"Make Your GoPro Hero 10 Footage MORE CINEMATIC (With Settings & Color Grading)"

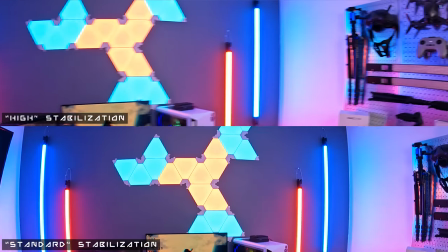We wanna be using either standard or high, and the reason I say either is because both of those will give you really good stabilization with minimal cropping in on your footage.
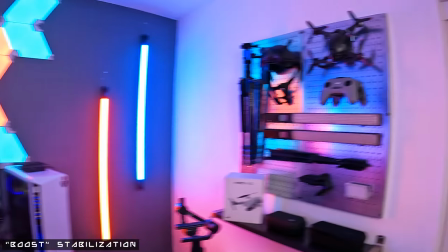There is the option of using boost hyper smooth, which is like the maximum amount of stabilization this camera can offer,
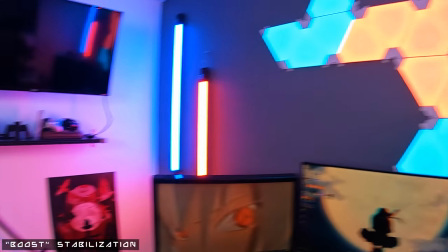but it does crop in on your footage, so you wanna keep that in mind.
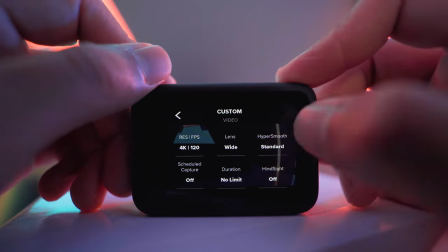And I am particularly using standard because in 4K 120, they don't offer you high, they kinda just skip that. They go no stabilization, standard stabilization, and then boost stabilization, but we don't want that cropping, right? So standard for me, but if you can, go high.
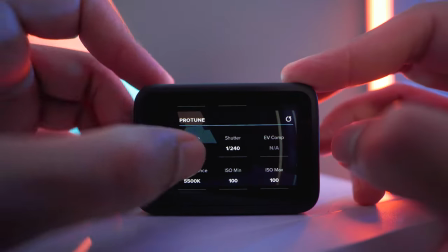And speaking of high, that's exactly the setting that we want for the bitrate, because the high bitrate is gonna give you the maximum quality image out of the GoPro.
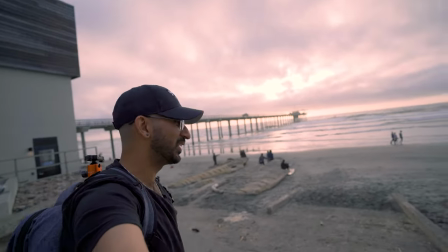I like the beach, but you know, I don't like getting sandy. Do you like getting sandy?
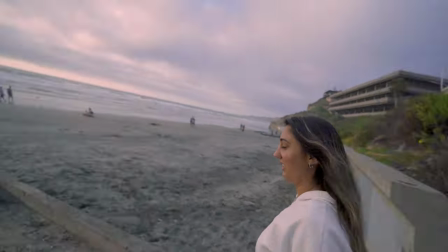Not really. Yeah, I don't either.
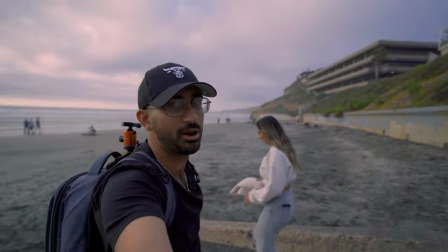So we're gonna probably head down the beach down that way, because we just wanna be away from all these people. Oh, by the way, quick tip, if you're ever in San Diego on this beach, Scripps Pier Beach,
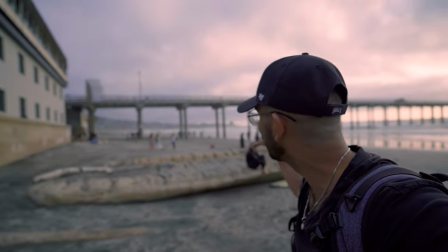that this pier over here is actually a really fantastic photo spot, though I recommend coming during like the weekday mornings because that's when it's the less crowded.
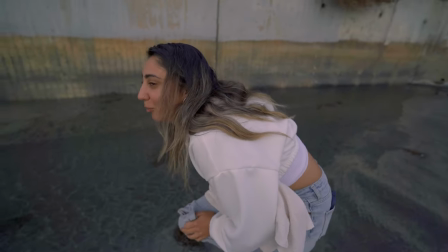How does it feel? How does the water feel? I feel like I'm not helping you in videos anymore. Wait, what?
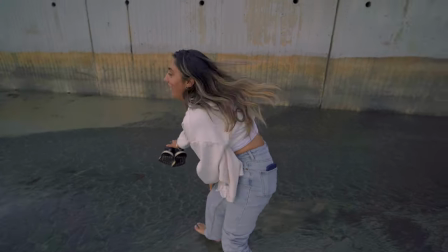No! Cold as shit. Alright, you walk across first.
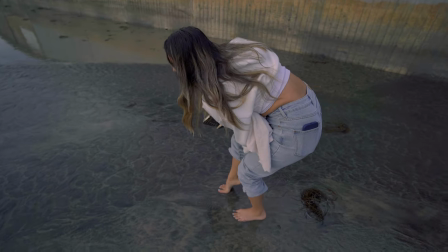If you freeze to death, we can end the video here. Might have to cut my feet off.
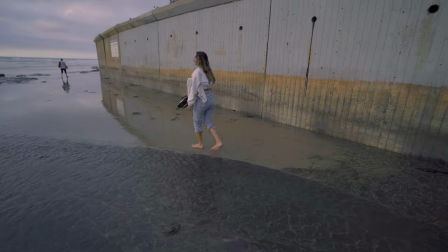Oh god. You look frozen. I'm not coming, dude.
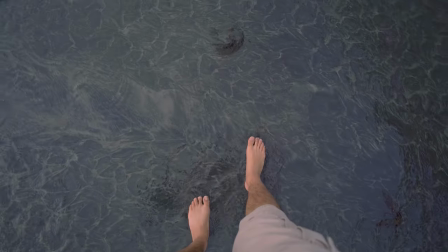Oh god. Oh dude, this is... Dude, what are you saying?
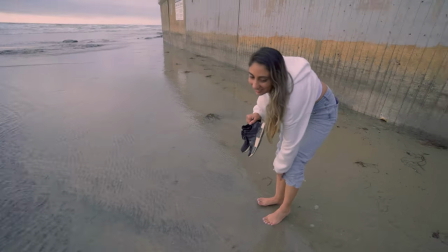This is horrible. It's horrible.
You know how we got that super wide shot up on top of the balcony? We're gonna match cut to a beach shot down here.
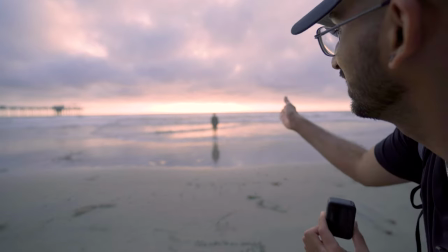Kind of like this guy right here where he's like looking out into the ocean. We're gonna have Jaspreet do the same thing.
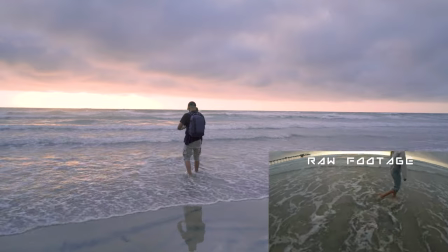And hopefully it works out so that we can move on to the next part of the sequence. For this next shot, I'm really excited because I had this really cool idea. This is why we shoot in 4K 120 slow motion. We're gonna have her walking across the water, but we're gonna have a close up to her feet or somewhere around there so that we can get the water splashing in slow motion. We're also gonna make sure that when we do this shot, we're shooting it low to the ground so we can really get a new angle to add to the sequence.
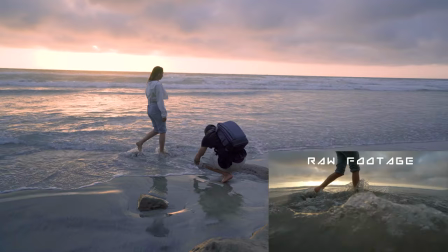Otherwise, if we kept it at those upper levels, the sequence is gonna get boring. You're gonna have less of a cinematic feeling.
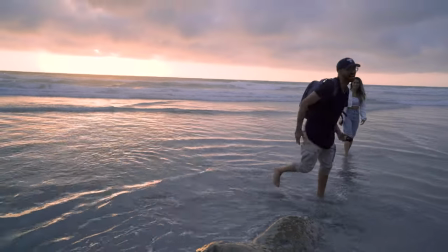Oh my God, let's do that shot. Oh, I got too wet for that shot.
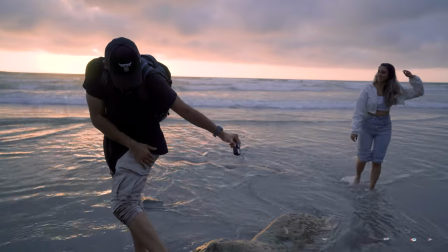No. No. Oh, I'm gonna drive home with them.
These next few settings are pretty much every setting you'll see on any other camera, so I'm gonna go through them together. When it comes to shutter speed, you should generally be doubling up relative to your frame rate.
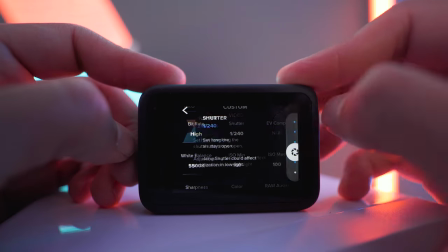So if you're shooting 24 FPS, then you wanna have a shutter speed of 50 or 48.
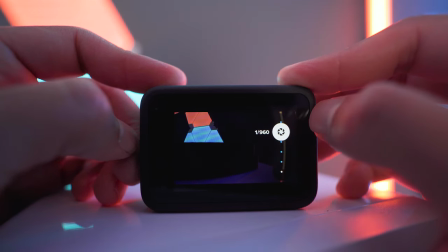If you're shooting 60, you want 120. If you want 120, like I'm doing right now, I want a 240 shutter speed.
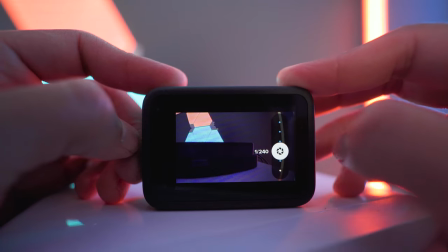It's generally just a good rule of thumb so that you get a natural amount of motion blur throughout your shots. As we know, I am shooting 4K 120 FPS for this video, so I don't have access to the EV comp setting,
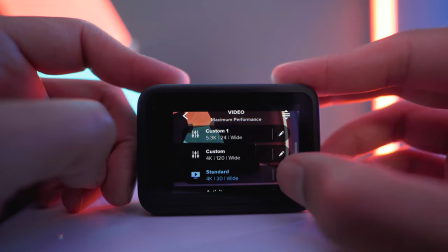but if you're shooting like 4K 24, 5K 24, or whatever, and you have access to the EV comp,
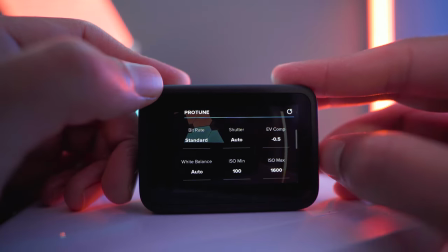I generally like to keep it at -0.5 because I do want to underexpose my footage a little bit.
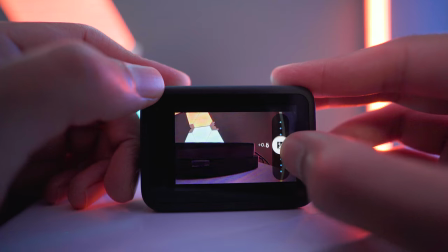That's just going to give me a little bit more flexibility in the editing process to basically manipulate my footage in the way that I want.
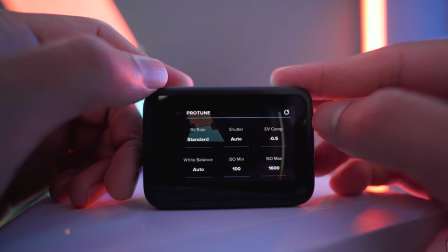I don't want some random overexposure happening when I use this GoPro. For white balance, we definitely do not want that on auto.
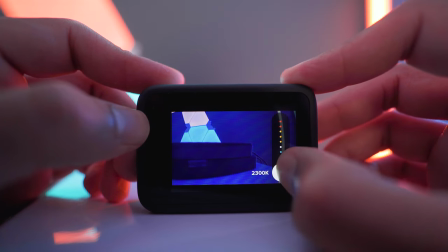We don't want it to be jumping between different color temperatures while we're shooting. So I like to keep that at 5500 Kelvin.
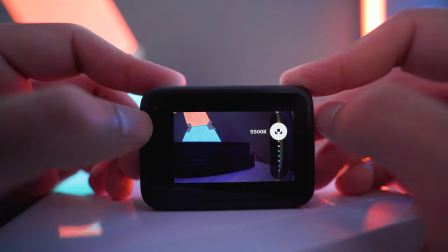That's just your typical midday color warmth and it works great. You also have some ISO control settings in here as well.
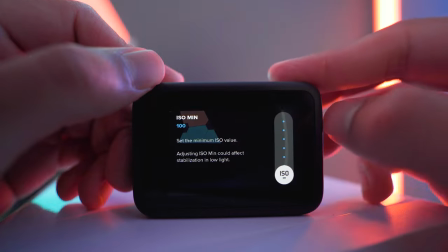So you have an ISO min and you have an ISO max. I keep my ISO min at 100 and I keep my ISO max usually somewhere around 400.
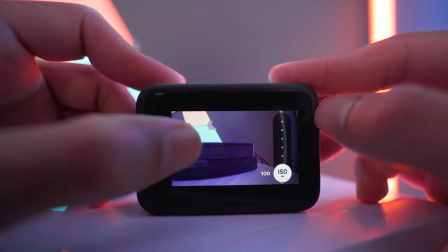And the reason for that is because I want to keep my ISO as low as possible when it comes to these cameras.
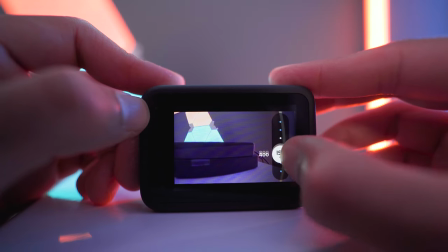These cameras have a super small sensor, so the higher you go in ISO, the more likely they are to add grain to your footage, and that's just going to destroy the image quality. Now we're going to go into those detail shots, and those are close-ups in the environment and of course of our subject. So if we see like Jaspreet's face coming in with the epic light, we're going to try that. Maybe get some details of the water, things like that, basically to help bring in the audience to the sequence. We're also gonna start whipping at the end of our shot so that we can create a whip transition.
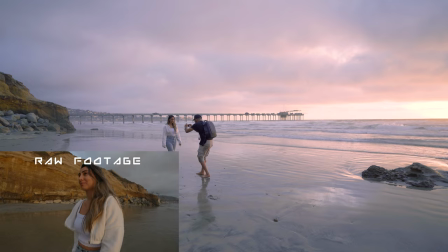This is just gonna add a lot more interesting movement to the flow of our sequence versus just hands and slow motions. You get the point. So you guys just saw the first whip and we whipped down, right? Because I wanna whip down into the water where her hand's treading it, right?
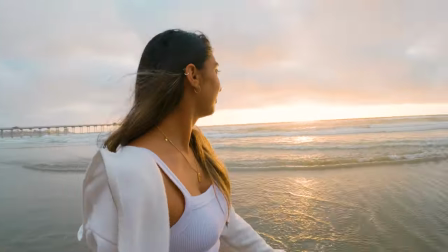But it's gonna start at normal speed and then it's gonna slow down. So it's like this really cool like lag effect. These next two settings are primarily for the editing process and when you go in to color your footage. But if you don't plan on doing that, I will recommend which settings you should use so that you can get the best quality footage straight out of your GoPro.
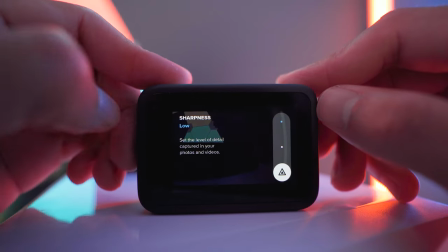For the sharpness, I like to keep the sharpness at low, and that's because I'm gonna go into the editing process and I want the ability to be able to adjust my sharpness to my liking.
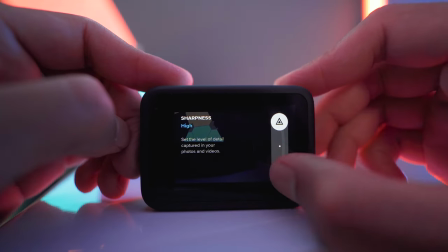However, if you're not gonna be doing that, then I would recommend that you keep your sharpness at medium. And for the color profile, I will be using the flat profile, and that's because, like I said,
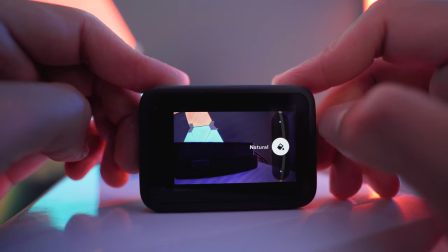I'm going into the editing process and that neutral color profile is gonna let me have the most flexibility for manipulating the colors.
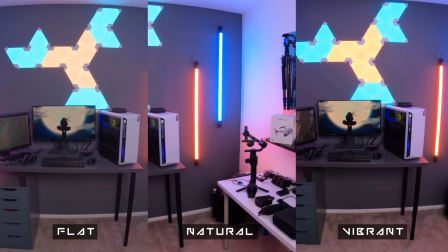However, if you're not gonna be doing that, then I would actually recommend the vibrant profile setting,
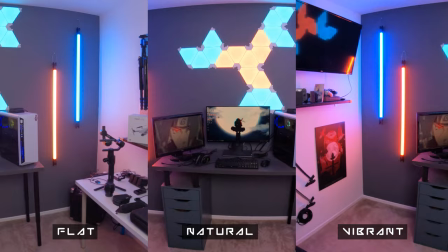not the natural, the vibrant, because the saturation of colors that comes from vibrant feels a lot better to my eyes. I could be wrong. You might wanna test it out for yourself if you like natural or vibrant more, but I would recommend vibrant. We are on the final last two shots of the sequence. Let's go. Let's go. And we have this amazing sunset behind us. So we're gonna shoot the final shot first. I don't wanna miss the chance with this sunset. We're gonna get a reflection shot. My favorite type of shot. We're gonna use the shoreline to create reflection with this epic scene.
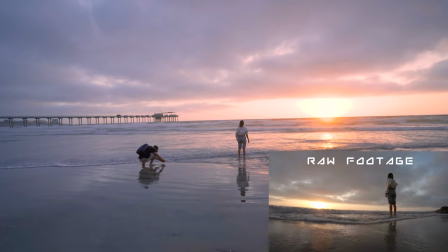It's just gonna add an extra element that just makes it that much more awesome. For the second to last shot, what I wanna do is add the environment a bit more to the sequence. So we're gonna use this rock and I'm gonna weave through it. I'm gonna kind of make sort of like an S sort of move, because the idea is you wanna play around with a lot of different camera movements, especially because the GoPro has so much stabilization.
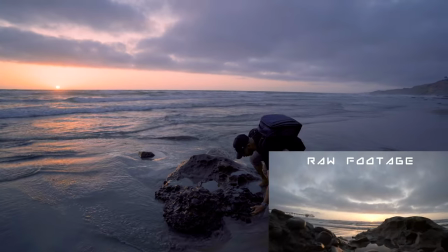You have the opportunity to really get crazy with it and you'll find new ways to add to your sequence. We are finally done with the beach shots. I can finally go home. I'm freezing. Are you freezing? I'm freezing and I want some food. Yeah, I'm actually pretty hungry. We're getting tacos. I don't know Taco about you. Taco Tuesday. Taco Tuesday. And also my pants are wet. See you at home. Editor Anuj here, and a huge part of cinematic video is the color grade itself, especially since we put the GoPro in that flat neutral color profile, which means that we could really go in and dial in the colors to our liking. I wanted to show you guys how I would do that for cinematic video primarily and give you sort of a basis, and from there you can color grade on your own.
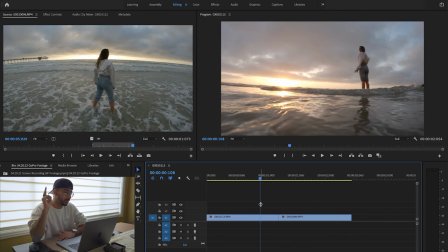So you can see that I've opened up Premiere Pro and I've already loaded my two clips into the timeline. But what you wanna make sure, just like these two clips, is that you've chosen the best frames of your sequence. So these two frames, just breathe in the water, epic sunset, and then once again,
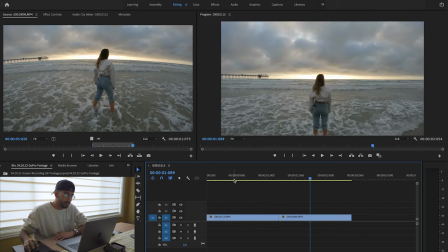epic wide view of the ocean, are the best frames in the sequence, or at least I believe them to be.
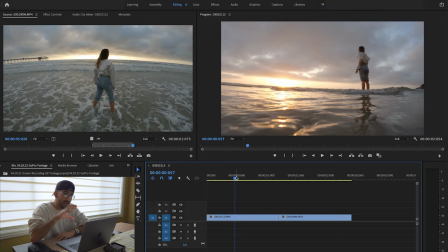So once I color grade these are gonna have the color grade that's gonna set the tone for the rest of the sequence. And usually it's your best frames that have the best color tones, or you want to have the best color grade anyways, right?
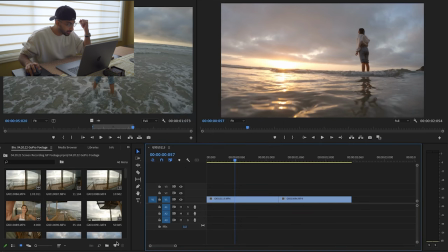So the first thing that we're gonna do is add a new adjustment layer. So you're gonna go down to the bottom left here, click on new item, adjustment layer, okay.
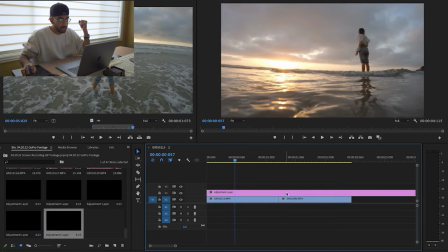Then you're gonna drag it onto your timeline and you wanna shorten it to the length of your color grade.
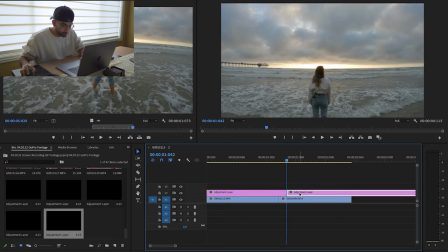Or sorry, not your color grade, your clip. So Z, cut, drag to the size.
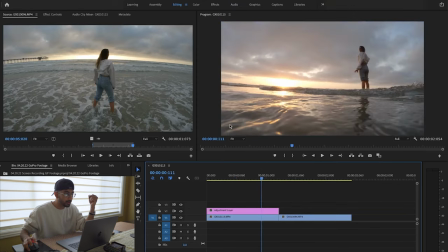Awesome. Now that we've done that, we're gonna go to the top, we're gonna go to the color tab.